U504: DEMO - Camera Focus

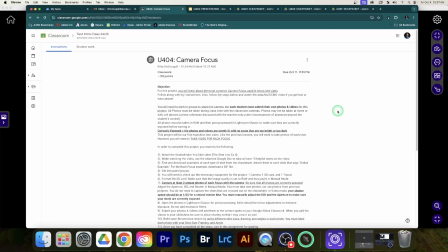(0:03)
Hello class, this is your teacher Mr. McDougall with your next project tutorial. We are in Unit 4. We're still going through the shot list. We are on number 4, which is camera focus. So far in number 1 we did shot sizes, number 2 we did framing, and I always have those cheat sheets available.
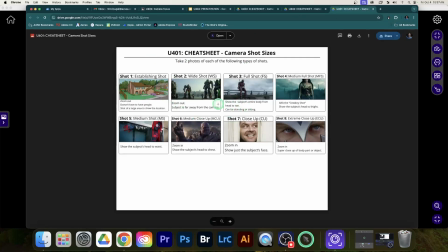(0:20)
Remember in number 1 we did the shot sizes, we practiced these ones. Secondly, we did framing.
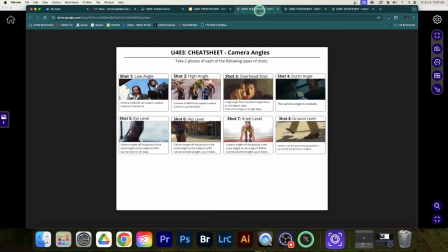(0:25)
We practiced different types of who you put in the shot. In the previous assignment, we went over the different types of camera angles.
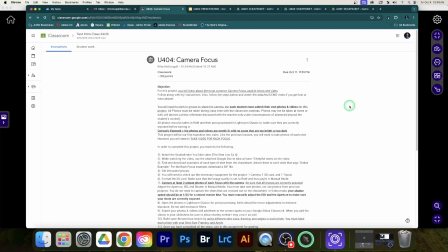(0:32)
Today, for number 4, we are going over camera focus. So this is how we use focus. This is something similar to what we touched on when we went over the exposure triangle and played with the aperture and deep and shallow focus.
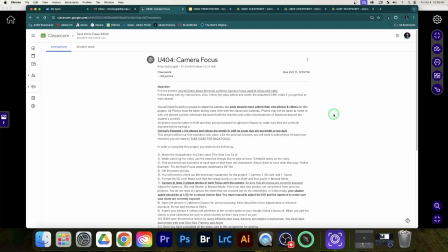(0:45)
However, we're going to expand on that a little bit and go over a couple different kinds of focus. We're even going to transition into taking some video.
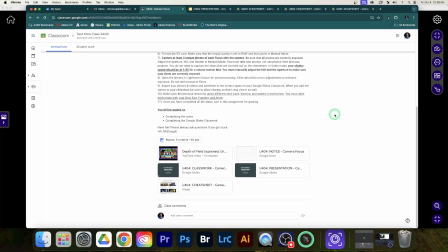(0:53)
Okay? So the first part of the assignment is the same as the others, where first I want you to watch the Studio Binder YouTube video, which is this one right here, Shot List Episode 4.
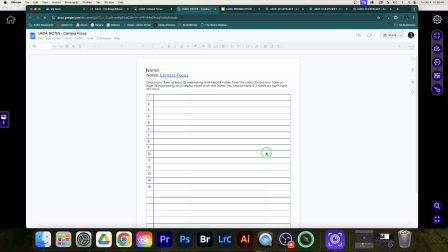(1:03)
As you're watching the video, click on the Google Doc to take at least 15 notes from the video, at least a couple, 2 to 3 on each type of focus that the video talks about. Remember, notes is part of the assignment, so make sure you're finishing that up as well.
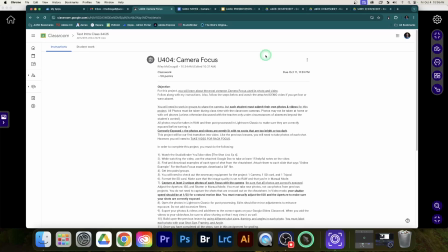(1:19)
And then however many notes you're able to get, if you're not able to get the full 15, you can add more from the presentation right now.
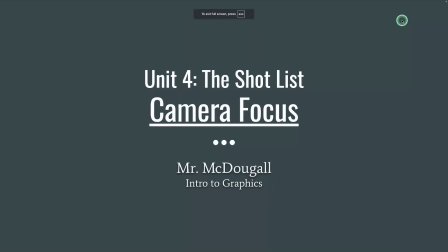(1:25)
Let me recap a little bit, and then I'll explain how you're going to take your camera focus shots. So here's camera focus. Again, a little bit what we talked about with aperture. So some of this is going to sound a little bit familiar, starting with deep focus.
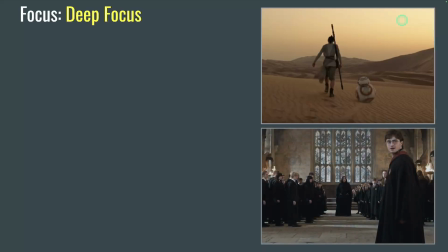(1:40)
The first type it talks about is deep focus. And again, this is one we've already touched on. We went over the exposure triangle. And that is where everything is in focus. We have the entire scene in focus. These are good for our wide shots.
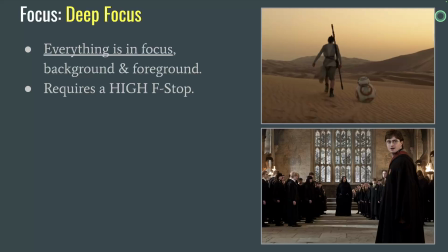(1:51)
And again, remember, that requires a high f-stop. That f number on the back of your camera, make that f number as high as you possibly can to get the deep focus. You want it at about f20 or higher if you can get it up that high. Remember, less light comes in, so you're going to have to balance out the other two parts of the triangle, but that's okay.
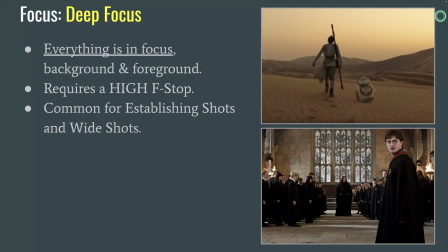(2:08)
That's what photography is all about. And again, this is good for establishing shots and wide shots because we want to see everything.
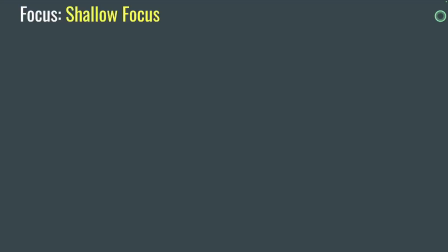(2:14)
We want to see the whole landscape in focus. So this is a deep focus. And in the opposite of that, another one that we practiced before is the shallow focus.
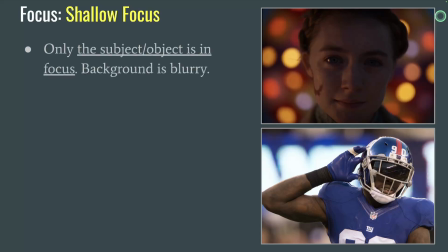(2:23)
And again, if you remember, this is when just a small part of the frame is in focus, like a particular subject or a particular object, and the background is blurry and out of focus, like this. This requires a low f-stop number. You want that f-stop number to be as low as you possibly can, depending on your camera and your lens.
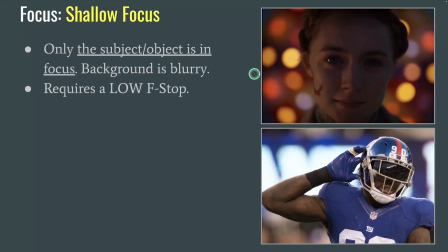(2:41)
Most of them can go down to about f3, f4, or f5-ish, depending. So the lower you can get it, the more out of focus the background becomes. This creates this bokeh effect, which is what you see here in this example. When you have a subject standing and there's a bunch of lights in the background that go out of focus, that is called bokeh, which is what this is right here.
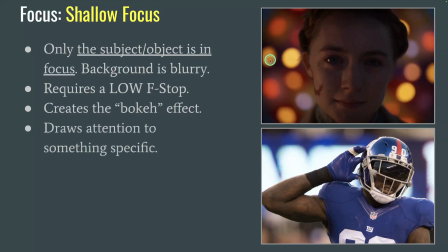(3:01)
And it's a very cool cinematic shot for shallow focus photos. And again, it draws attention to something specific. Instead of worrying about the background or a wide shot, we're focused solely on the main character or the object, and it draws our eyes straight to them, creating a stronger connection, of course. All right, let's talk about a couple of new ones.
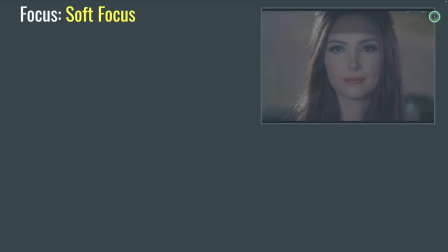(3:18)
These ones we have not done before. The next one up is soft focus.
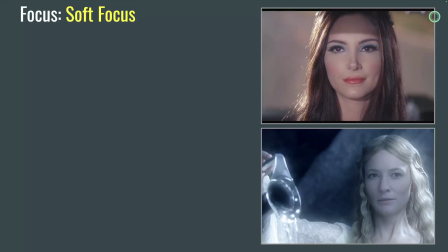(3:22)
Again, these are from the video, so make sure you watch the video to understand a little bit more about these and add to your notes. Soft focus is where nothing is in super sharp focus. It's not completely blurry and visible. You don't want it to be completely out of focus to where you can't tell what's going on. We just have it a little bit softer, and this requires using manual focus.
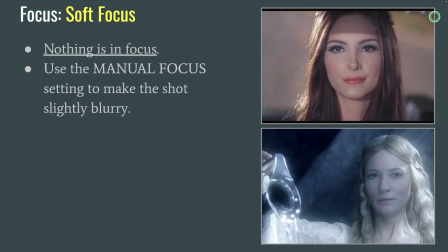(3:41)
I'll show you how to switch your cameras to manual focus at the end of this little slideshow on how to do it to make the entire shot slightly blurry. The olden days, as I mentioned in the video, is they use a soft focus on the female stars in older movies to make them look softer, daintier, more feminine.
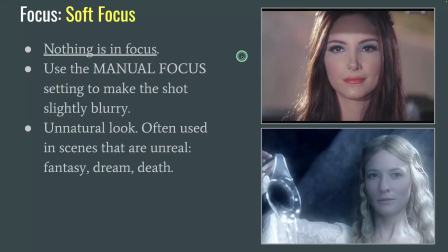(3:58)
Obviously, this is an out-of-date trend. We don't really do that anymore for obvious reasons. However, soft focus is still used for unnatural scenes. So you'll see it in a movie or a TV show when everything's kind of soft focus.